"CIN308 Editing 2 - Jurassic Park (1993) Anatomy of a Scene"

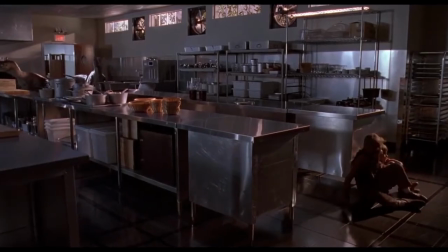4:09 The editor chooses to use shots from the ground angled upwards towards the raptors, creating a clear power dynamic between the children being the prey and the raptors being the predators.
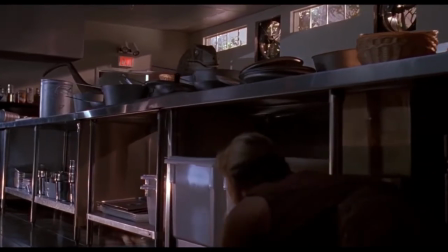4:18 As the camera moves around the scene with the use of slow cuts between the raptors and the kids as they are attempting to slowly move around the kitchen,
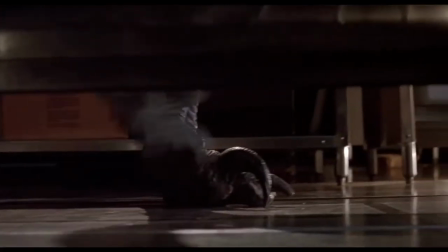4:25 building tension if Lex and Tim will get caught or not. During the slower sections of the scene, the music drones slowly, becoming more intense as the scene progresses.
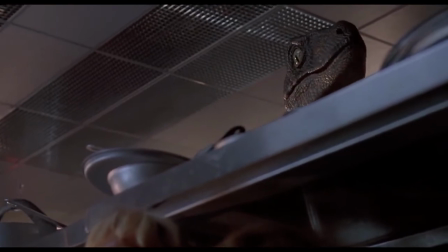4:34 The music peaks when there are actions such as the kitchen equipment getting knocked over by the raptors,
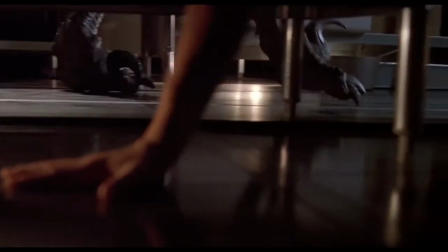4:39 or when Tim knocks the spoons over by accident and gains the attention of one of the raptors. During this scene,
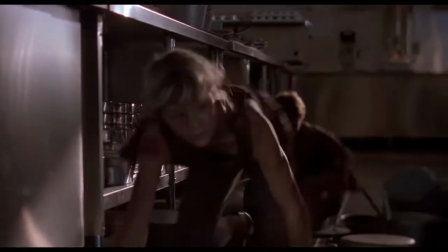4:45 besides the droning music, the only sounds that the audience hear is the raptor's breath and the children quickly moving around the kitchen.
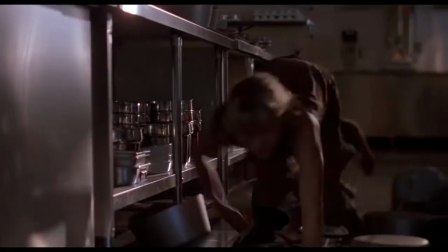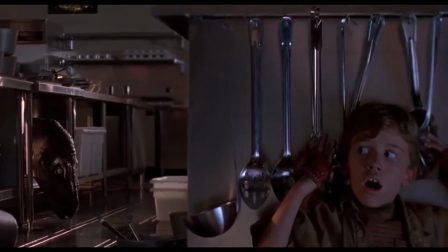5:00 The audience also hears the sound of kitchen equipment being thrown around the room by both the raptors and the children as the scene progresses.
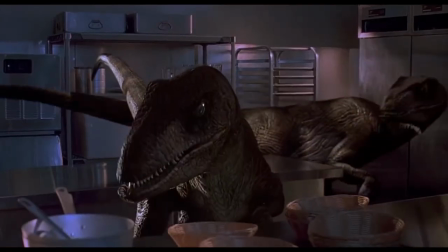5:07 The scene is also full of quiet whispering between Lex and Tim as they are scrambling for a way out.
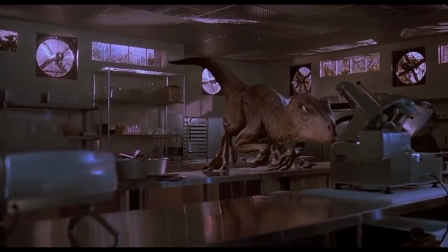5:12 When the children finally get seen by the raptors, the music completely stops and goes silent, before peaking as the raptors aggress towards Tim and Lex,
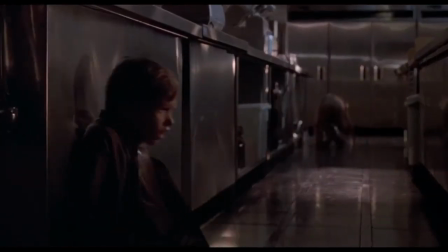5:19 making the audience worry for their safety as they both fail to sneakily get away from the raptors.
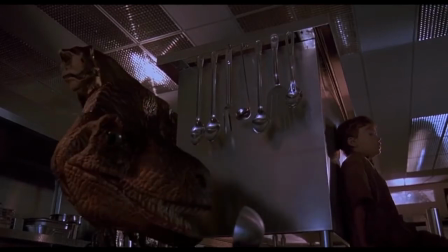5:24 Once the raptors and children finally meet after a large amount of tension has been developed during the whole scene has kept the audience on the edge of their seats.
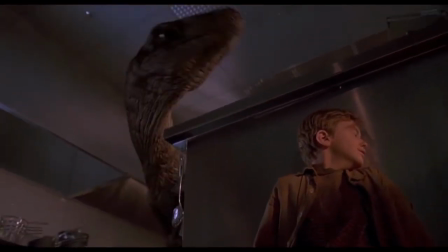5:33 The whole scene so far has used a lot of long takes that are matched with low cuts, which helps keep the audience invested in the scene and continue to increase tension.
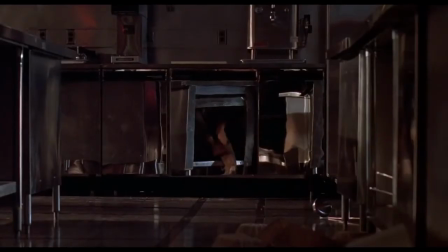5:41 There is a sudden change in editing when the children are caught with a sudden rush between the characters as they begin to scramble with the camera following behind them.
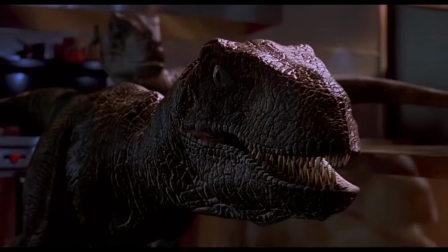5:50 The whole thing, this puts the audience in the moment, and this feels like they are there with the characters trying to run from the raptors.
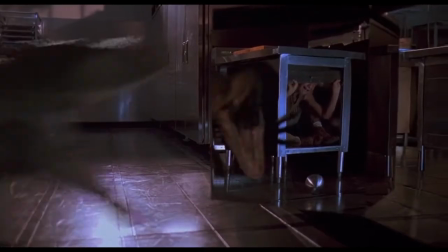5:56 With more cuts used, as it helps keep the audience on the edge of their seats as the scene is reaching its conclusion, the audience still need to be invested in what's going on.
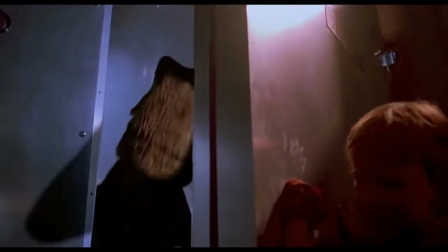6:04 Once Tim and Lex are pushing the door against the raptor, the editor chooses to use a close-up shot of the two children and the raptor,
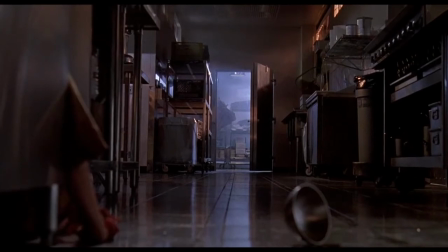6:11 which represents how close they got to the danger of the raptors and displays how life-threatening the situation was to the audience.
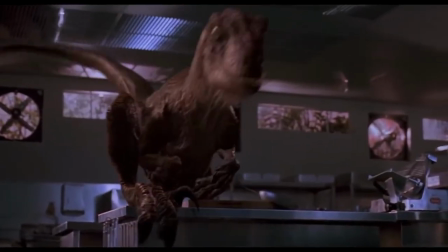6:17 In our conclusion, we believe this scene was able to create a tense atmosphere as the editor was able to use all the resources they had available to them,
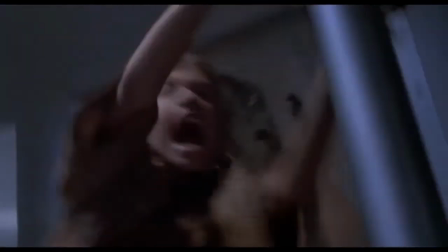6:25 which range from the visuals through the creative camera work and the use of CGI or physical puppets for the raptors.
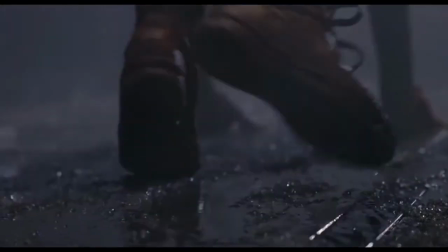6:31 The editor was able to use the clever use of lack of sound or music,
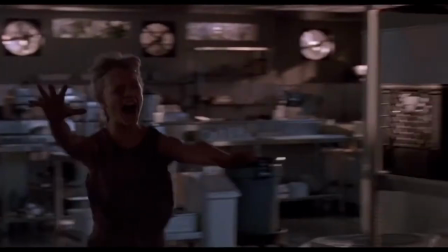6:35 unless it kept the audience invested and only using music at the peak of the scenes or the sound to keep the audience on their toes.
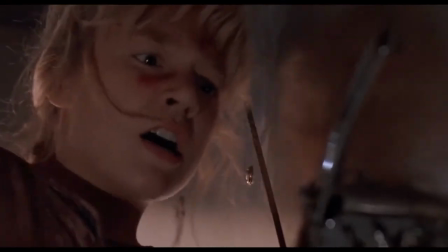6:41 The slow pacing of the scene with long pauses between the cuts with the children and the raptors cutting between each other,
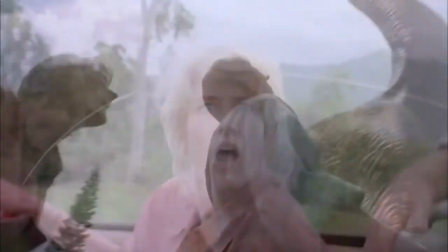6:47 with sudden bursts of quick-paced editing in the conclusion of the scene,
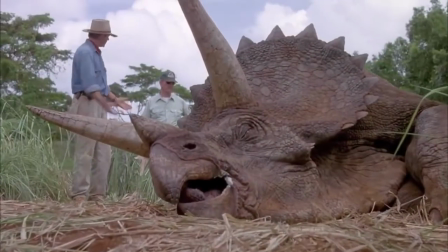6:51 which included the fast-paced cuts that helped constantly keep the audience on the edge of their seats as the camera was
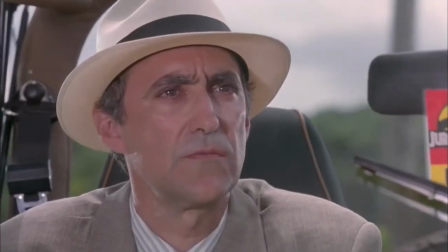6:56 always on the move and the shots were always changing in this short scene. We believe this helped create one of the most recognizable scenes in Jurassic Park and the whole of film.
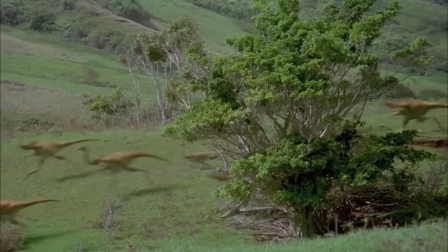7:05 Thank you for watching.